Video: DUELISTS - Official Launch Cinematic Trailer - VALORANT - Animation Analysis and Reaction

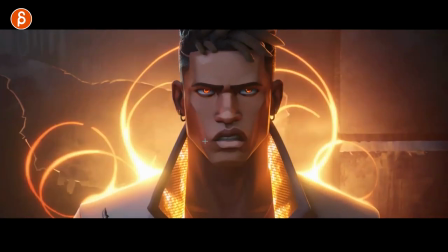nice that's cool too and
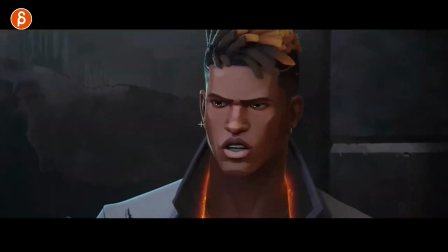this is a good thing for timing too if you watch this right you have a lot of movement the body body goes left and right the head
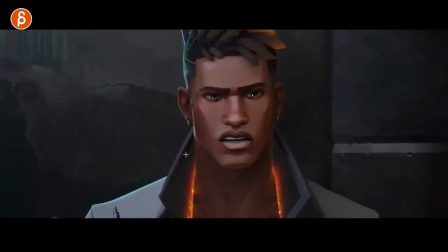moves and you got that moment of contrast for seriousness it says i got this right watch this just hits that moment
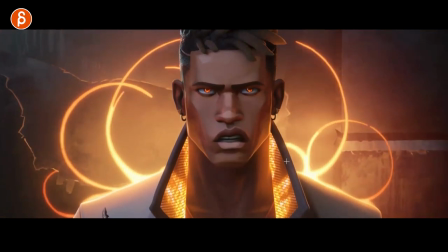but you still got asymmetry it's still appealing in the shapes then of course you got the awesomeness of the 2d effects again going in there and
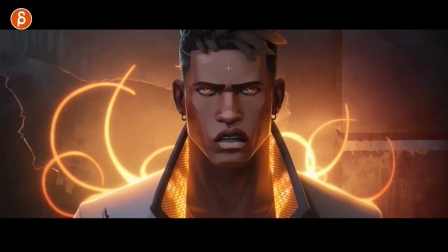i love that little a little sniffy moment you can still see i would love to see uh wireframe on shaded to see the topology and see how much gets affected by this because if you frame through all
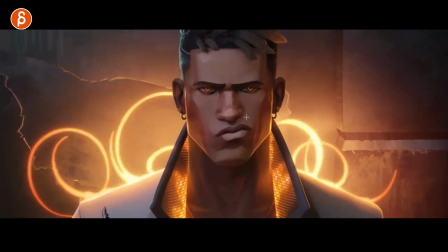of that all that goes in there you can see the structure is still there
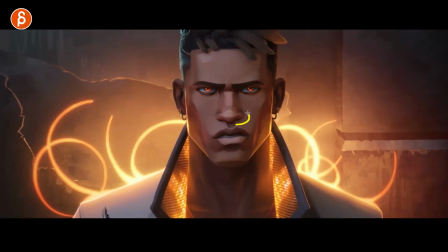it's not all you know rubbery this is loose this goes up with the muscles but this is still strong you still got the bone and then cartilage there
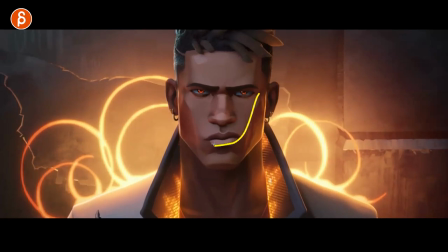that would be strong or this is your soft part of the face that then relaxes onto this side and as always head accents and head moves i love that it
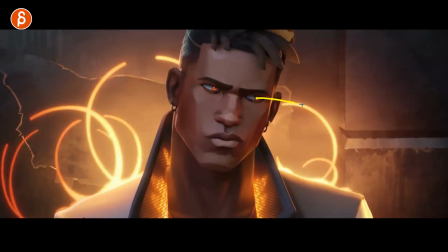leads that turn with the head very determined as he goes and looks over there and leads with the head into that turn that's
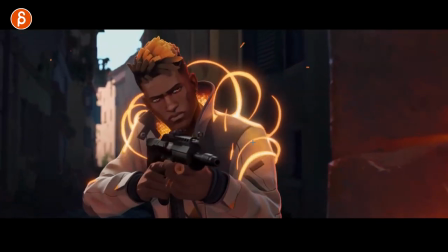cool nice
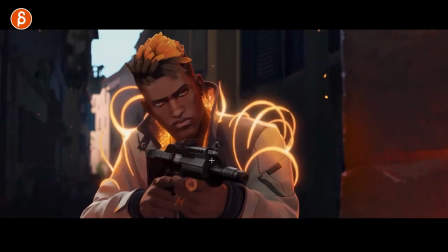that's also cool for contrast where it's not just one move and then hold but it just has that one little thing watch the end look and
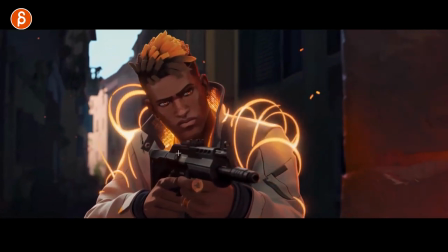right there just that little little change looking over that's
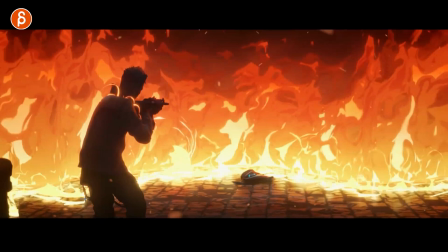cool of course this with this gives you a nice color silhouette dark and light but it's cool i love this very clean
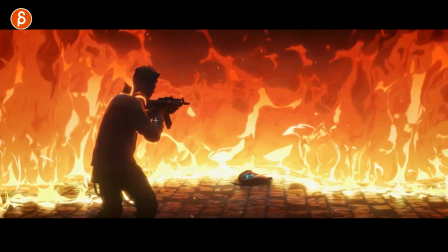even like the magazine clip here all that is clean a little bit of negative space there
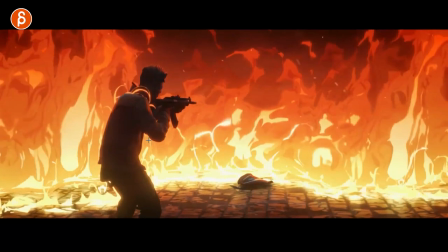actually it's not it's part of the fire but anyway it still adds to it
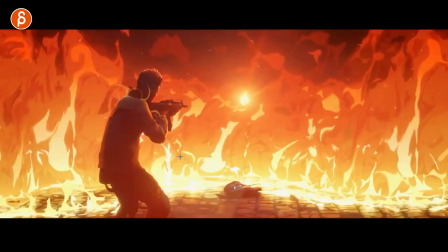it's very cool oh something to go frame by frame i'm curious how this gets effective let me see we got this here oh nice that's cool
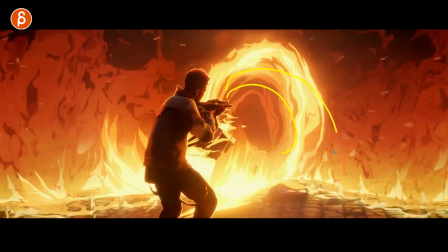yeah i like that it's a cool frame to go in there disturbs that that's cool
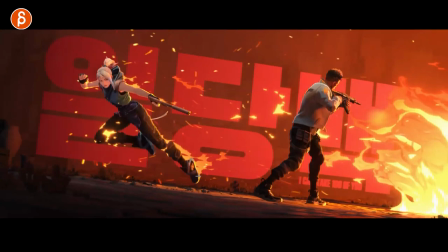very clean all is oh he got the text again come on let's watch this in real time hold on and
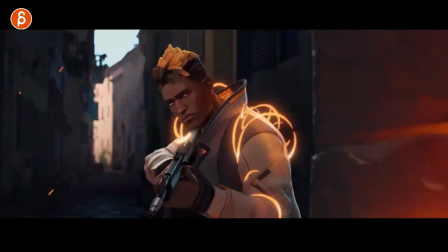oh you'll camera shake too watch this again ready and
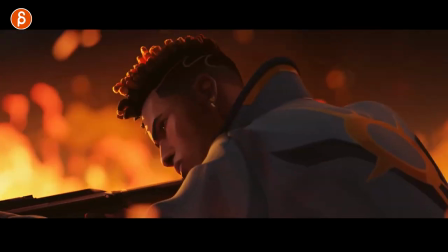bam nice you got a little bit of a change there as he turns around
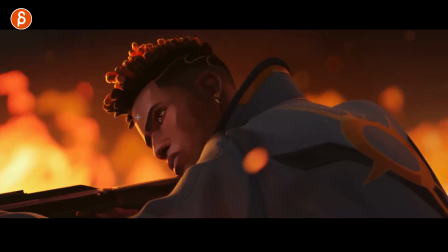just enough you can see for contrast how this face opens up for surprise
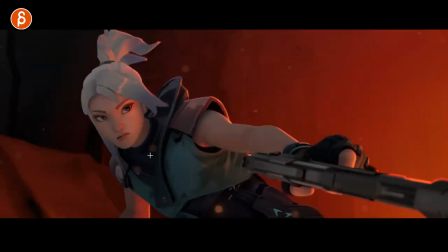oh hold on this is for something for overlap and follow through let's see character comes in
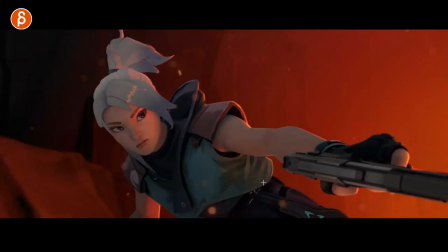clean it's also very confident there eyes closed clean look she stops so you got a little bit of a stretch tiny bit of a stretch
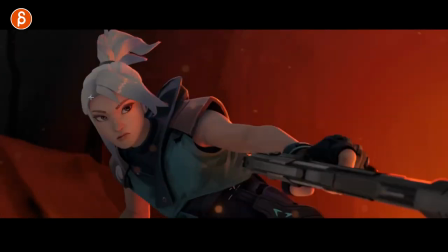there and then as the body stops you can look at the framing here if i go and be picky if you have that line of the head right
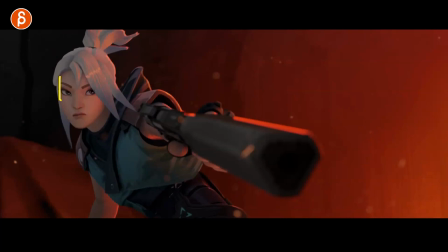bam fairly stops on the same frame but in order to make this not harsh and poppy you can see all of that that drags
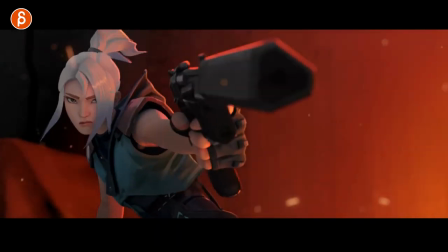continues so that gives you that little bit of a softness even here in the in all of this